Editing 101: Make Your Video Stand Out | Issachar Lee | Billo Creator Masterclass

But a lot of times I like to work from the end to the beginning because it gets me through a clip a lot faster. From there, I like to cut out any dead spots, places where there are no vocals, unless I know for a fact I shot a voiceover segment, i.e. the Nodpod example. If I know for a fact I didn't shoot one of these, I probably should just cut all of the dead noise out. Then I place them together tightly so that when I'm finished with my sentence in each shot, it quickly cuts to the next with not much dead space in between. I'm going to show you an example of what I mean by all of this. All right. OK, and let me go ahead and pull up. The editing example here.
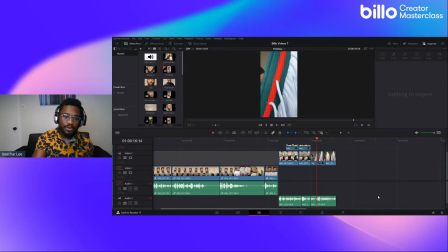[37:56]
All right, guys, so I'm going to show you in this video now.
Something super quick, and this is something I was actually just working. wardrobe and look authentic at the same time but so many places online have trash designs and
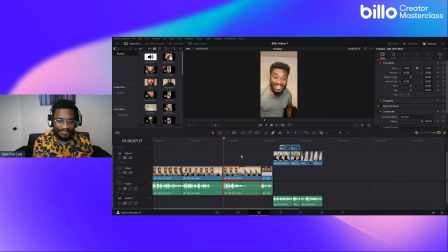[38:16] bad shipping times till on shorts and
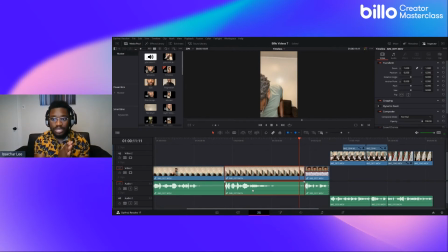[38:23]
as you guys can see right there those portions of dead space in between really do like kind of kill that video so what i wanted to do is i wanted to get rid of those so i would literally just turn on the blade function by the way just for anybody that's for everybody's watching i'm actually using da vinci resolve i told y'all
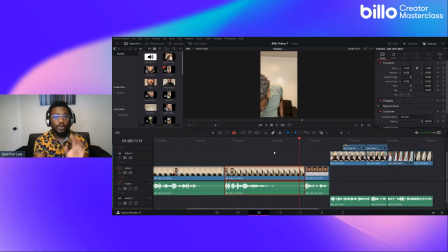[38:39]
i love it i love it i love it but you can easily do this on your mobile and in shot i also die hard love it as well and adobe premiere rush to try those as well turning on that blade there chopping it through there and then just deleting out that function what's great about da vinci
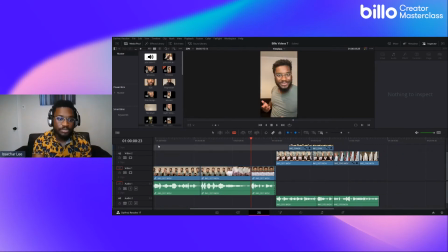[38:57]
it actually condenses it for you so i didn't have to press any extra buttons i have trash designs and bad shipping times till i found timeless era skyline and lounge shorts loving the gucci inspired waistband the and as you guys can see right there by taking out those dead spaces and really condensing them really tight by
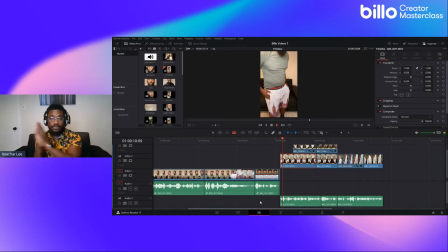[39:14]
it helped me go from one sentence to the next pretty seamlessly and by also if you also see like with when i talked about the gucci inspired race waistband there it helped kind of enhance that like that fun factor or that humor factor as well which is something i love to convey in my particular type of edits i love to throw on humor i love to throw in that
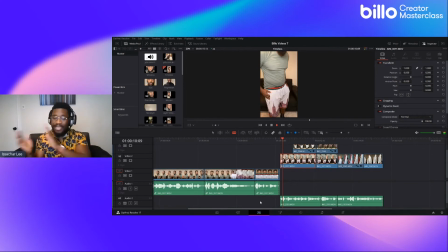[39:31]
fun and engagingness as well. So by condensing that, I help to really kind of work on that timing, that snap timing to get from one section into that joke, into the next part of the section, really easy and really seamlessly.
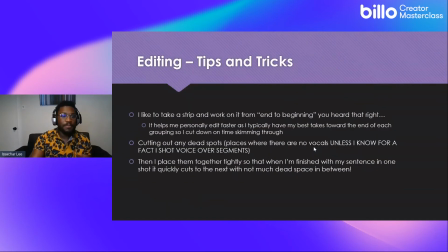[39:44]
Okay. Now from that portion there. All right. So placing them tightly together, we got them together.
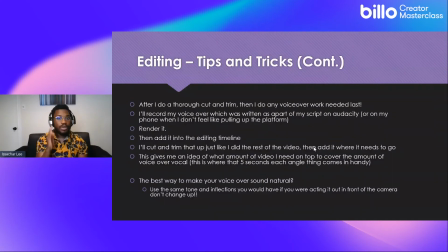[39:50]
We got them all condensed. After I do a thorough cut and trim, right? I do a thorough cut and trim job, right? Then I do, if I do, then I have to do any voiceover work that's needed. I do that last. I do that very dead last. And there's a reason for this madness, all right? I'll record my voiceover, which was written as a part of my script.
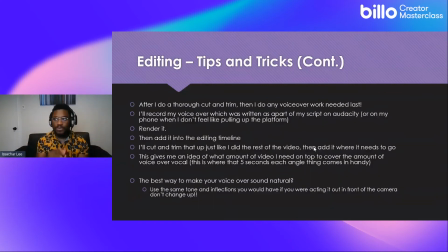[40:09]
So it was already a part of the script. I had just recorded it. What I did is I cut that part out and I just put it right over to the side, condense all the other parts where I was actually doing a standup on screen. And what I would do is sometimes I would actually do that voiceover portion,
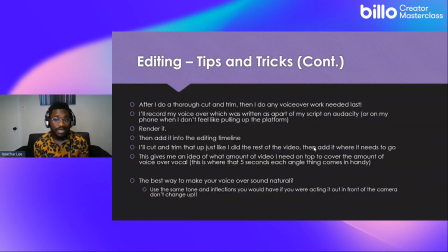[40:26]
like the audio portion of that voiceover on Audacity, or I would do it on my phone when I didn't feel like pulling up that platform.
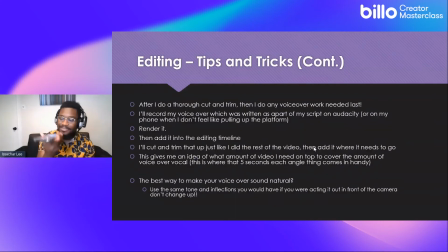[40:32]
I told you guys before, if you have your phone handy to you, you can literally just have it, have the camera. I'm actually going to show what I mean right now. I shouldn't like this to make it really simple, right? So have the camera on selfie mode, right? You're really having the camera on selfie mode. And what you do is you're literally going to press record and talk right into it.
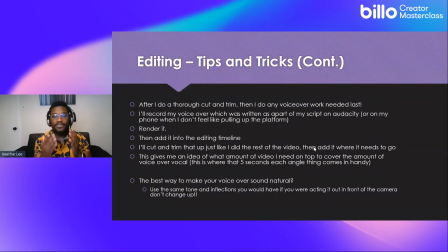[40:52]
That's simple. That's literally what I mean, guys. So by doing that, you're having the microphone face you and it's bringing in directly to you. But if you want to go the more professional route, having in that extra quality, making sure that you have your pop filters available, Audacity is the best thing. So after I've filmed out, I've already filmed out everything. I've already cut up everything, right?